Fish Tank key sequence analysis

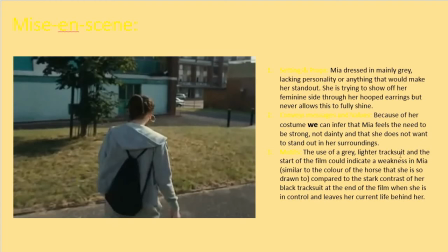843s
motifs the use of a gray lighter tracksuit at the start of the film this is one of the very earliest shots within the film could indicate a weakness in mia and i've made a link here to the the motif of the horse so the the tracksuit that she's wearing here at the start
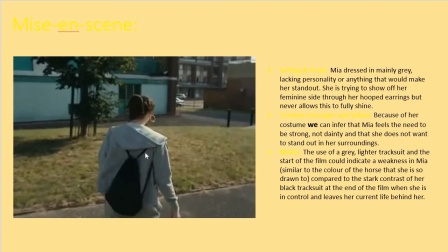861s
when she's a bit of a weaker character um could be compared to the color of the horse that she's so drawn to at the end of the day although that horse does signify hope for mia the horse does come to a very unhopeful end if you would like it you know it doesn't
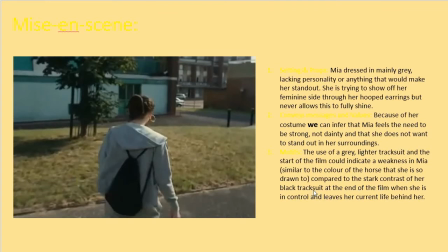877s
survive and i think that can be compared to the stark contrast of her black tracksuit at the end of the film when she's in control and leaves her current life behind her so the use of colour grey and black definitely a repetitive motif within the film so
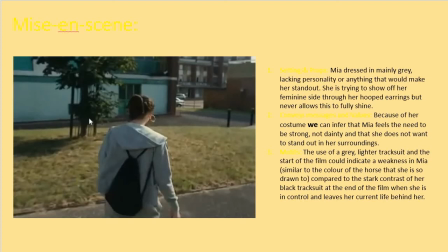895s
again what you would need to do is whilst watching the clip take two screenshots and then bullet point your list down here of your analysis of mise-en-scene within that shot type okay thirdly you need to think about editing
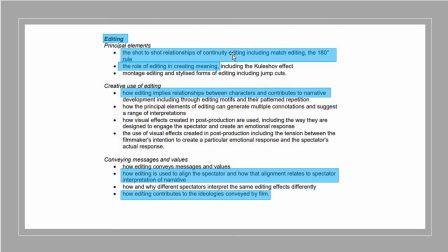912s
so the shot to shot relationships of continuity editing so why do certain shots follow the shot previous to them is there a relationship between the two of them the role of editing and creating meaning
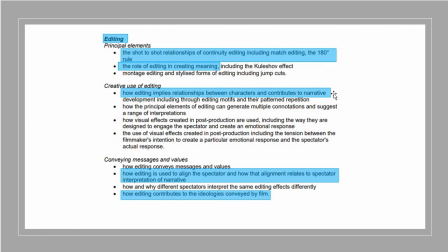926s
how editing implies relationships between characters and contributes to the narrative how editing is used to align the spectator and finally how editing contributes to the ideologies of the film
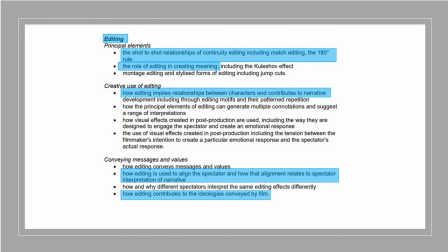940s
so for this one because obviously one screenshotted image does not represent the editing what I have done for you is I've screenshotted
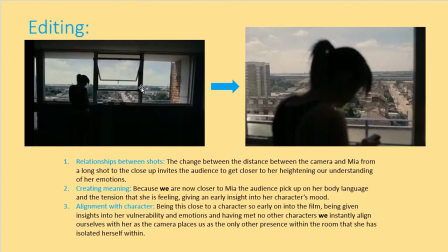947s
the first image followed by the shot that comes after it so we as an audience view this shot and we're instantly then cut to this shot so the relationships between shots the change between the distance between the camera and
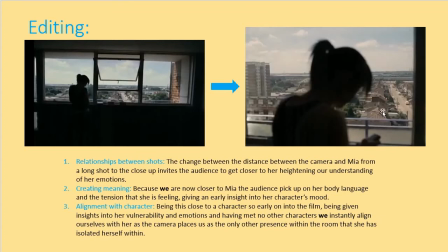963s
Mia from a long shot over here to the close-up here invites the audience to get closer to her and it heightens our understanding of her emotions. Over here she's just a silhouette, she's just someone that we're observing, we're quite voyeuristic to but because we get right up close to her again,
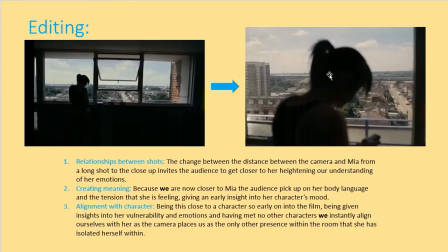981s
still quite silhouette-like but we can see more detail of her as a character and the prop that she's holding, we are invited to get a better understanding of how she's feeling and what's going on in her life and that is basically this point here creating
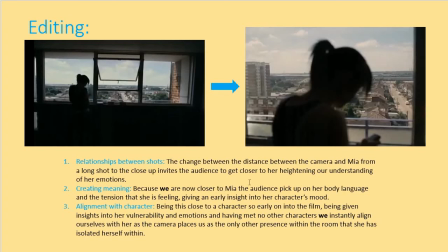996s
meaning because we're now close to her the audience pick up on her body language and the tension that she's feeling gives us an early insight into her character's mood and perhaps her personality and finally i think this particular piece of editing instantly aligns us with her as a character
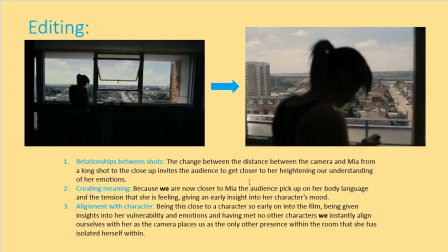1013s
being this close to a character so early on in the film and being given insights to her vulnerability as i discussed in the very first shot that we see and her emotions and having met no other characters we instantly align ourselves with her as
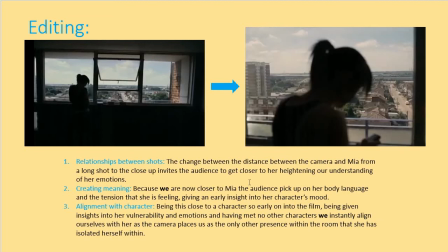1027s
the camera places us as the only other presence within the room that she's isolated with herself in. So this room where she goes to dance she's there she's on her own she isolates herself she gets away from her reality but this use of camera
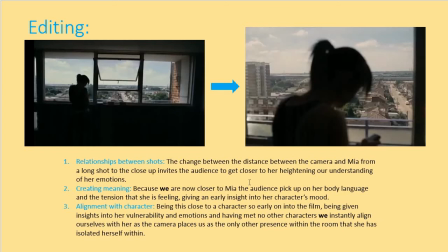1042s
getting very close to her presents us right there with her we understand her we we learn about her we see things that other characters within the film don't and that gives us an alignment to her